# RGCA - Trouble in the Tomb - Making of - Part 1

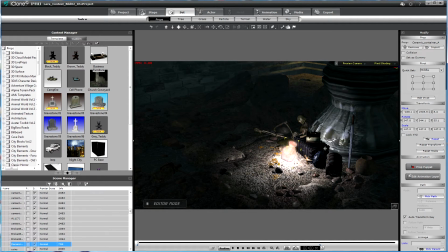No one is explaining what kind of artifact this is. So it must be told in the visual way. So it must be visual that this is a really precious thing.
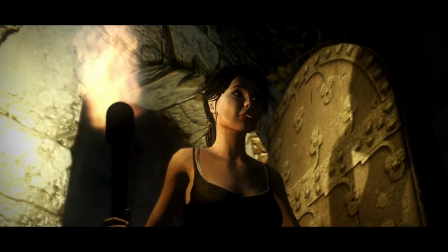And I came up with this glowing thing.
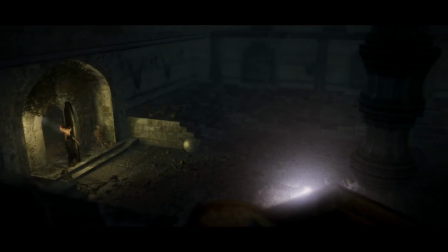So I made this vase glow. So this is really simple to do.
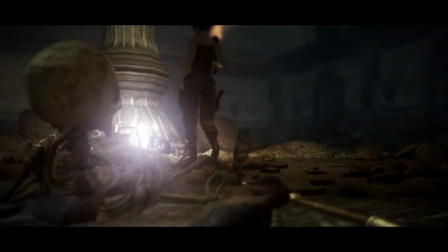You just first you just put a light on it. Okay, this is not right.
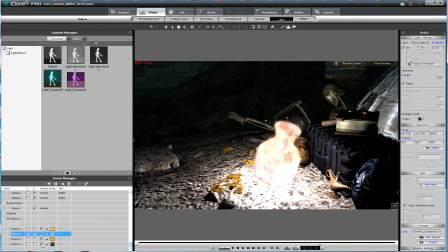A point light. Let's show it.
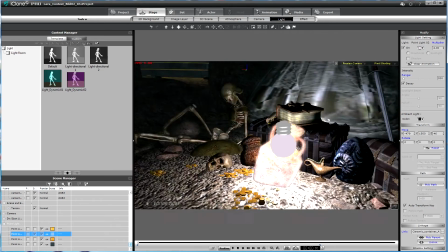So it's pinned to this vase.
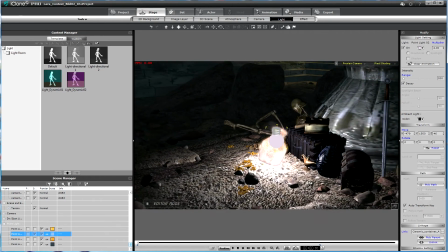So every time you move the treasure around, this point light will be there and illuminate the surroundings.
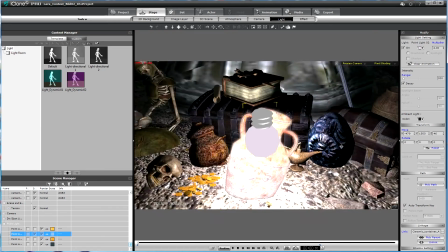To have a light on this treasure, on this vase,
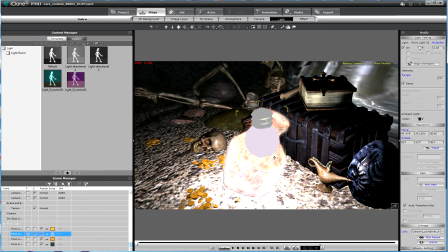solved a little lighting problem for me,
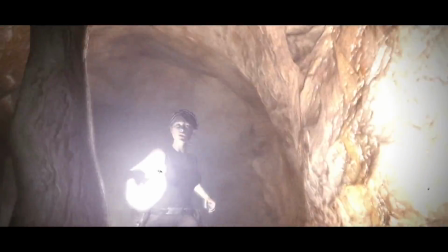because Lara is running through dark caves and this vase is illuminate the surroundings. So this is a perfect thing for me.
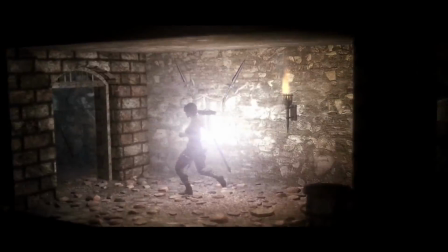So it wasn't needed to create a lot of torches and other light sources.
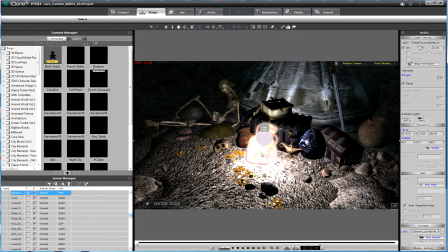The glowing thing is a real simple thing to do.
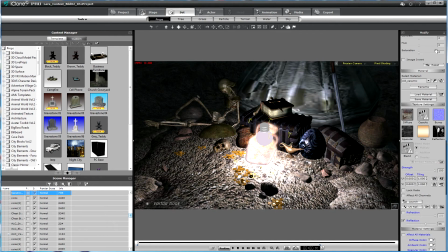You just put this vase on self-illumination. So self-illumination is 100%, and I gave it a little glow map so that
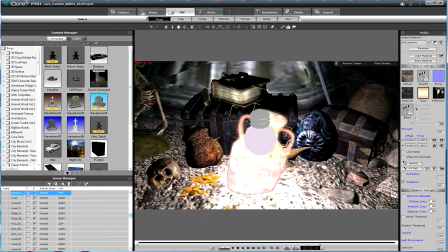this vase will
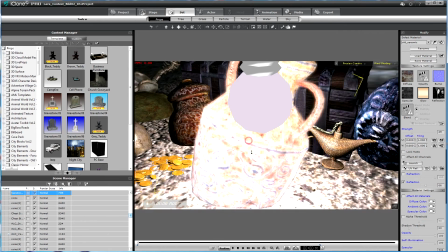shine really bright.
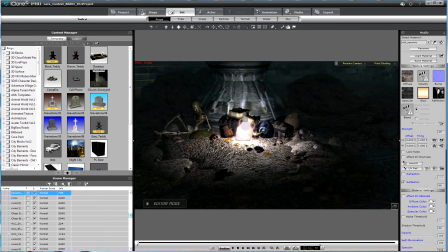And you can see also a pile of dirt. So you can imagine that the structure of this building has collapsed.
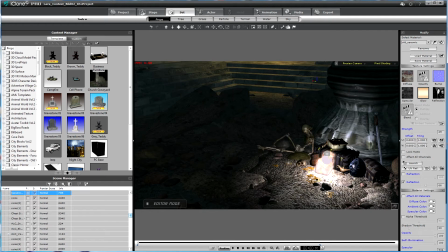Some parts of it, some parts from the ceiling has collapsed.
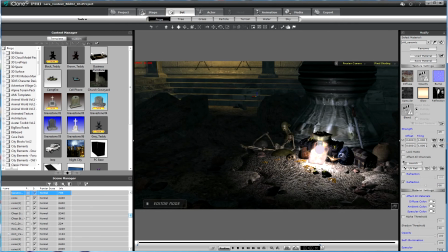You can also see that because we have a lot of rocks
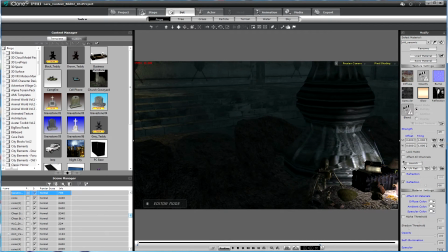behind those big pillar here in the middle of the room. Those rocks,
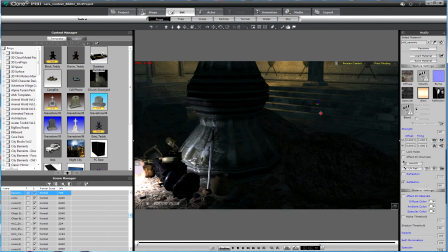I put those rocks there because everything behind this pillar isn't interesting for me.
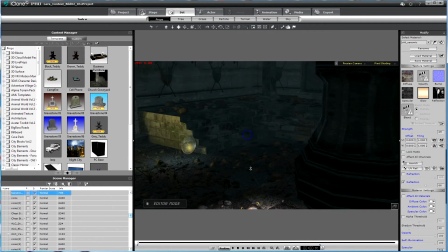So when you watch the scene,
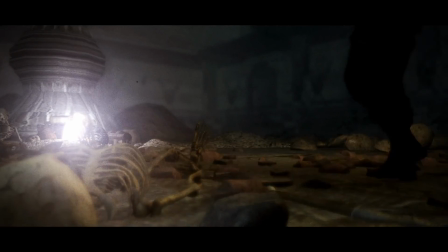the action takes place only in this part and not
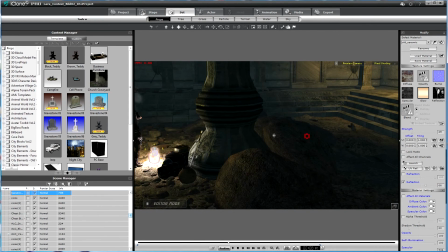in this part behind the pillar.
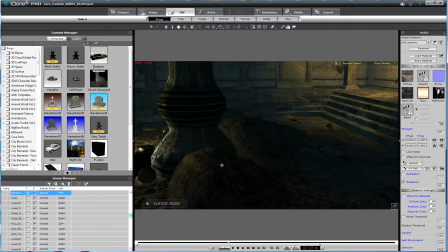So I put the rocks there to create a certain border,
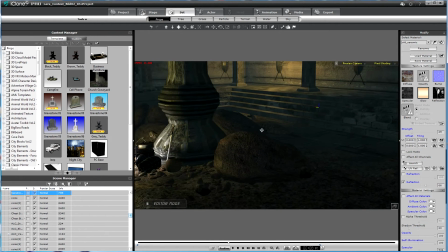so we don't bother what's behind those rocks. These rocks separate the room
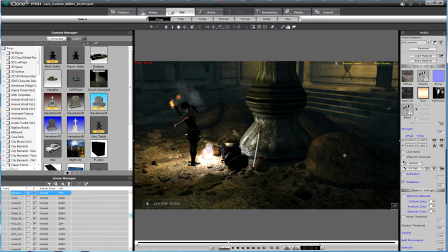in two parts. So in the one part where the action takes place, and in the second part
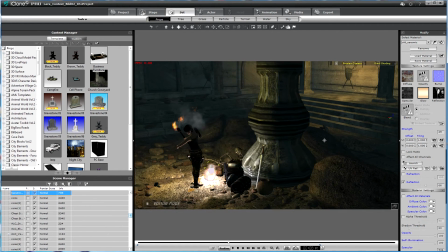where the background is, which isn't so much interesting for us.
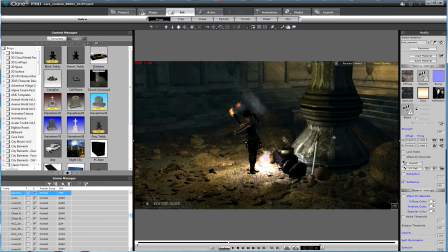So these are decisions I had to make before starting animating this scene.
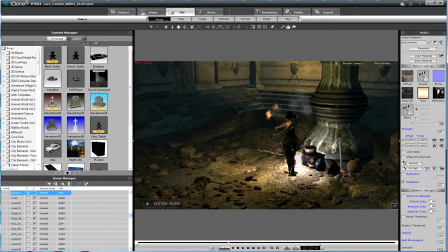I have something to tell you about the lighting here, because I forgot this in the first part.
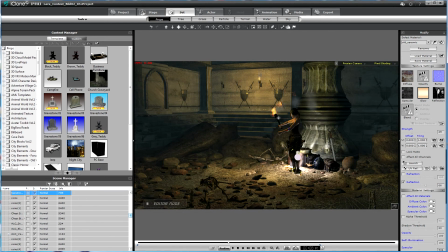As you can see, we have still the lights from the torch. It's like the first part, it's the 3 lights right on the torch.